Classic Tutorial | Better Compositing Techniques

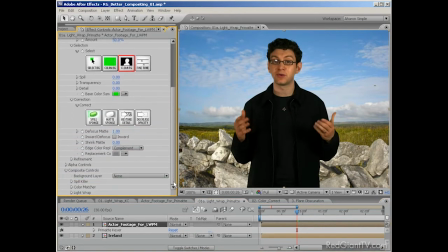In Primatte, you go down to the bottom of the effects controls and go into the composite controls, and you'll see a property called background layer. Set that to your background layer, and then twirl down the section called light wrap.
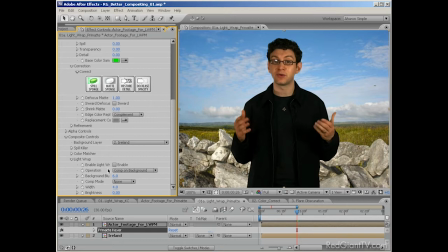And there we have similar features to the ones we just talked about. Turn on Enable Light Wrap by clicking on the checkbox, and then set the property called Comp Mode from None to Over, or maybe to Screen. From there, you'll want to play with the Width and Background Blur properties, as we did before.
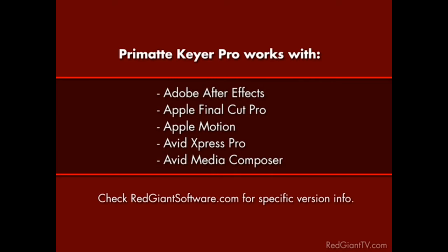Anyway, Primatte Keyer works in After Effects, Apple Final Cut Pro, Motion, and Avid Xpress and Media Composer. And if you buy it for one application, you get it for all that run on your platform. Another often overlooked area in compositing is color matching.
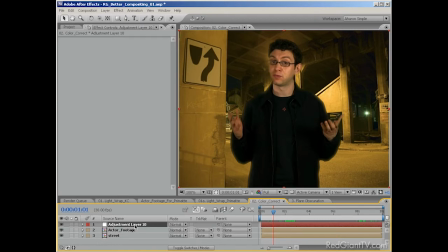When you composite, by nature, you're taking people or objects that were filmed in different environments. And those environments have an impact on the colors in your footage. When you put those elements together, they won't necessarily look good together because their colors are at odds with each other.
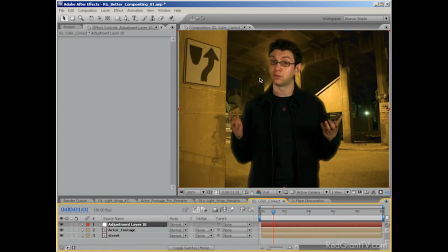In this shot, for example, I've already added a light wrap, but it's not enough. Clearly, the subject was filmed in a different environment. The skin tones don't match the background lighting at all. Not a good composite.
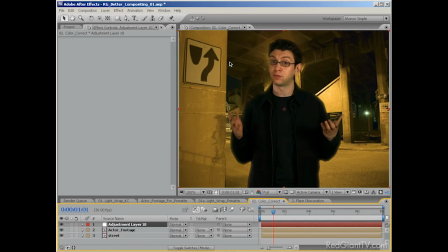But there are a lot of color matching techniques that you could use with some of the color correction tools that your software comes with, many of them painstaking and time-consuming.
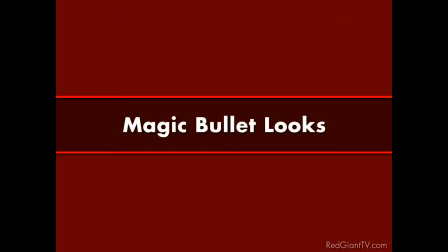But I'd like to propose a different solution. One that uses Red Giant Software's Magic Bullet Looks, a plugin that works in After Effects,
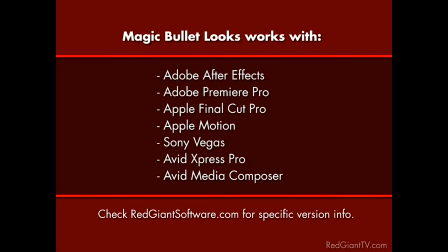Premiere Pro, Apple Final Cut Pro, Motion, and Avid Xpress and Media Composer. And as usual with Red Giant products, if you buy it for one application, you get it for all that run on your platform.
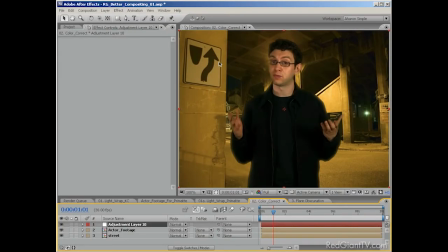Now, normally, Magic Bullet Looks is used to create different film looks by color correcting. I've already talked about it in a previous episode of Red Giant TV, and I can promise you that I'm going to be talking about it again and again. Despite the fact that it's advertised as a tool for enhancing the look of your footage, I've found it very useful in compositing and motion graphics as well.
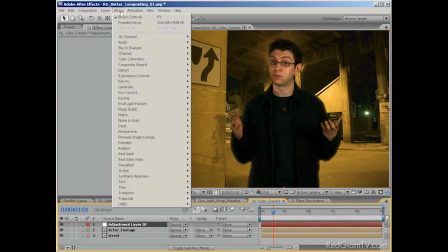Anyway, I'll apply Magic Bullet Looks to this shot, and depending on what program you're using, it's going to be done differently in each one.
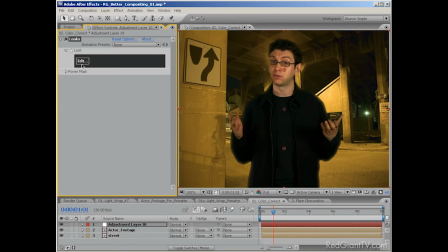Once I've done that, I'll go into Looks Builder, and I'll choose a preset.
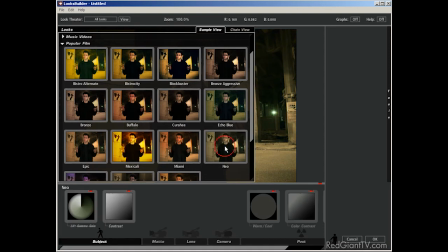I'm particularly a fan of this one called Neo, which gives everything that Matrix green look,
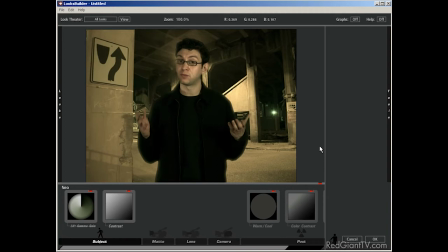but there are over 100 other preset options, and you can alter these or just make your own looks too.
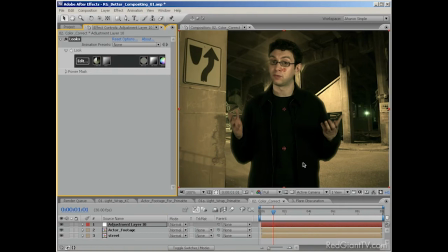Anyway, if I click OK to confirm, when I get back into my composition, I can see that the colors match up a lot better. And if you're thinking, what, I'm gonna color correct one shot? Then it'll look really odd. Well, that's true. If you're not color treating all of your footage, a shot like this would kind of stick out.
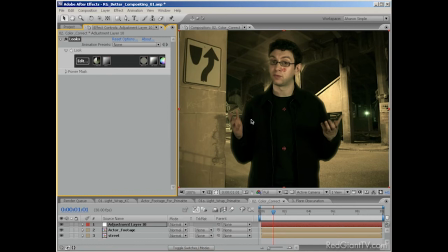But let me just point out to you that virtually every film and TV show is color treated to some degree, but some of the most popular films and TV dramas are heavily shifted into blues and greens and maybe even yellows. Battlestar Galactica and the various CSI shows come to mind, but there are a bunch more.
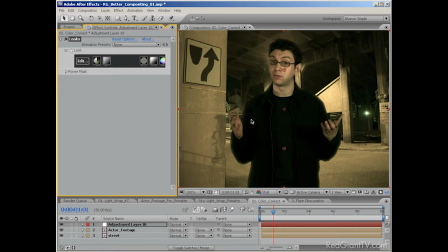It's becoming more and more common to create these dramatic film looks, and it certainly makes it easier for the effects artist working on these shows to do their job. So if you're doing a lot of effects work in a project, consider the fact that it's not only acceptable to color treat your entire project, it's becoming the norm.
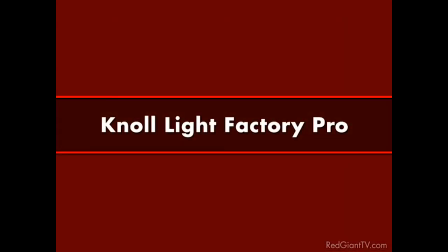Finally, I'll mention one more tool, and one that might surprise you. Knoll Light Factory, a tool for generating lens flares and the like.
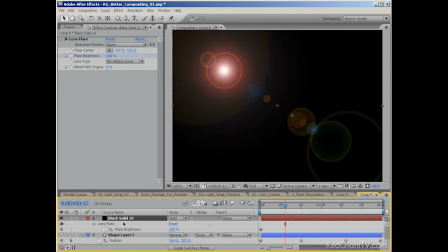Let's face it, we video artists love our lens flares, but we run into two problems when working with them in our host applications. A, they all look the same, and so people get sick of them, and B, when objects pass in front of them, we have to animate them turning on and off.
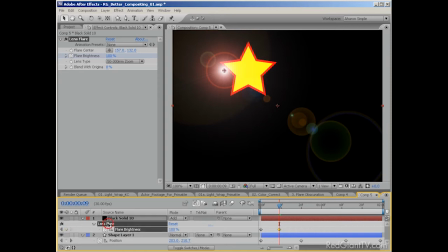This second one can be a supreme pain in the buttocks. That's right, the buttocks, and frankly, I've had enough of that.
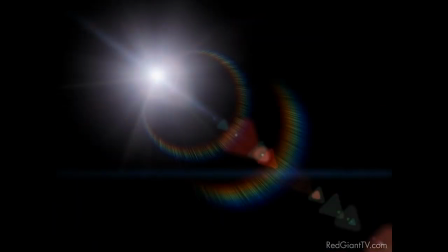Knoll Light Factory has a ton of fully customizable presets for creating lens flares. There's no limit on the variation in look that you can create, but I'm not going to get into that here.
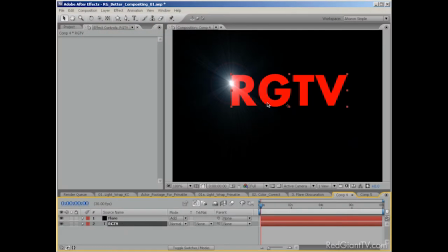The feature that I want to talk about is one called Obscuration Layer, and it allows you to use the alpha channel of a layer to block the lens flare.